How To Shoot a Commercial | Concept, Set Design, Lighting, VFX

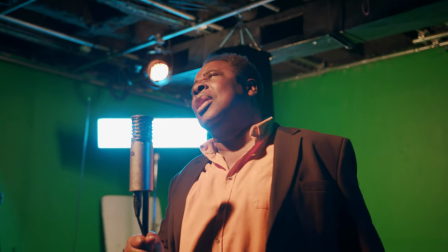248s
To overcome this obstacle, what you can do is try to bring them the energy of a live performance. Talk with them, feel them out, and try to think what can make them feel like they're performing live you can get excited and try to be
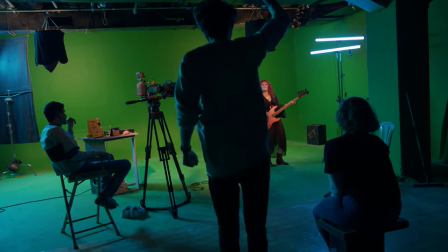264s
crazy on set or maybe bring big speakers on set to make them feel like they're surrounded in that big sound system that they're used to on our
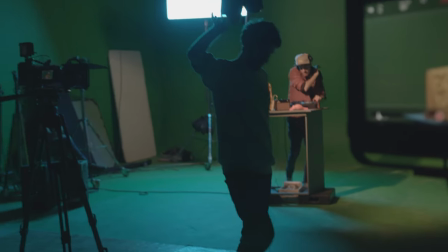273s
live performance the keys to make them feel like they're performing live in order to get those reactions you were looking for for the color
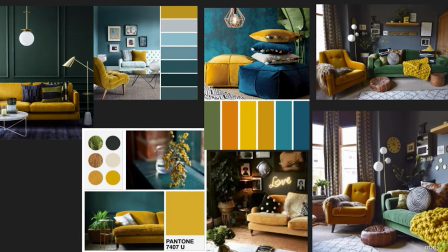281s
palette in this production we went with a lot of yellows which is the Artlist brand color you can see the curtains the couch,
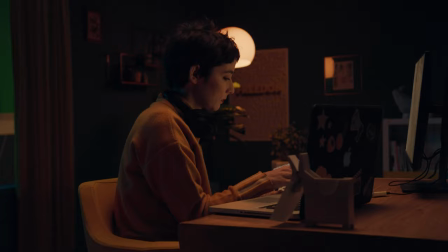289s
the chair, and even our actress is wearing a yellow jacket. We also have some blues and greens to give that nice color contrast. Now if you're a brand or an influencer, always take your color palettes into consideration when creating your videos.
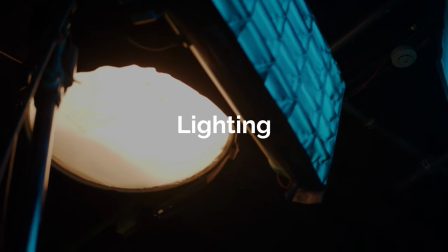304s
Now let's talk about the lighting settings. In the editor's room for the fill light,
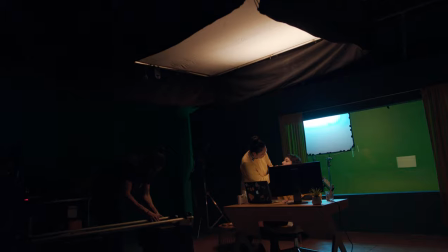308s
we had two LED panels hanging from the ceiling with a big diffuser and a black skirt to focus the light and control the light spills.
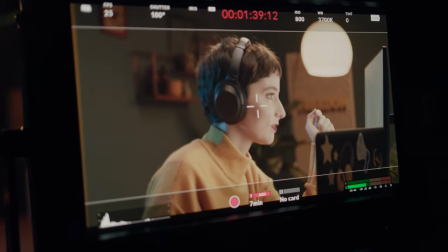316s
For the key light, we had a white solid on the PC monitor projecting soft light onto our subject's face.
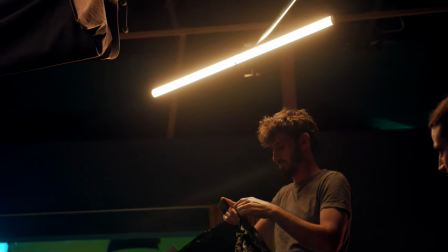323s
And for the hair light, we had an Asterith tube set on tungsten to match the practical lights on set.
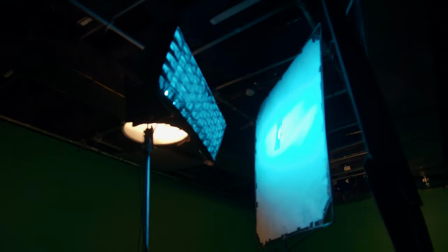329s
We also had the RE sky panel set on a blue color with the diffuser in front of it shining through
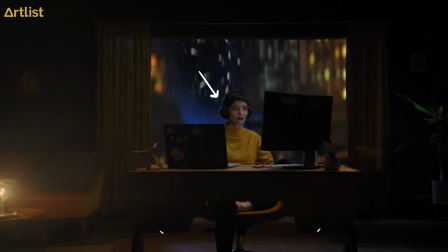334s
the window and simulating moonlight to match the nighttime city look we were going for.
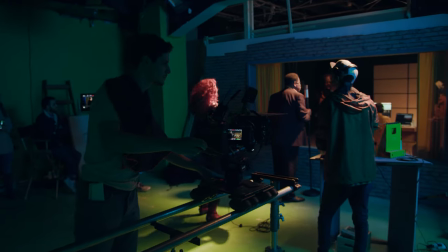340s
For the reverse shot, we had to light both the band and the editor.
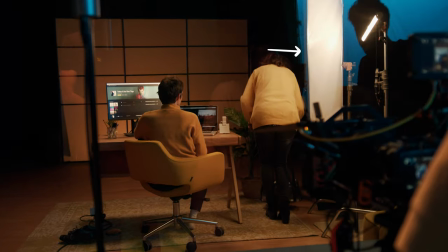344s
For the editor we just moved the Estera light with the diffuser for the key light and for the band we had the RE sky
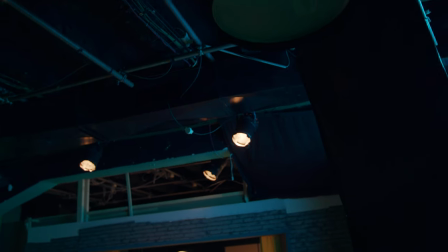351s
panel for the moonlight and for the key light we had stage lights hanging from the ceiling set on tungsten.
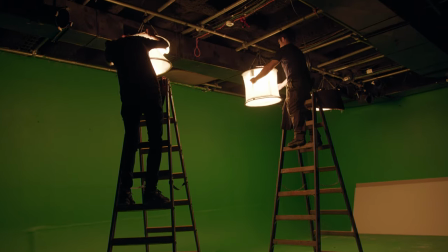359s
For the green screen we simply had two lantern lights hanging from the ceiling to give us an even lighting for an easy
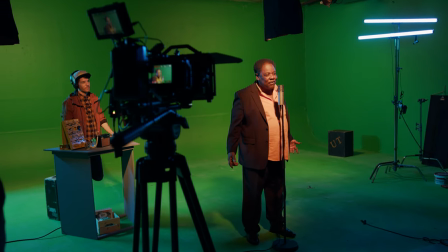366s
key in post-production and we added some Estera tube lights set on daylight temperature to add some hair light on the band. And if you want to learn how to work with the green screen properly, we made a video just for that, and we linked it in the description below, so check it out. So that's it. If this video helped you out, slappity slap that like button and subscribe to our YouTube channel with that notification bell on, because like we've said before, we are creating more content just for you guys, and you really don't want to miss out. Now, let's talk about that giveaway. One lucky winner will win a one-year free subscription to the ArtGrid Junior plan. If you don't know what ArtGrid is, it's our unlimited stock footage platform. Link in the description below. You can go and check it out right now. And here is the winner from our last giveaway. Congratulations to you, my friend. Until the next time, stay creative.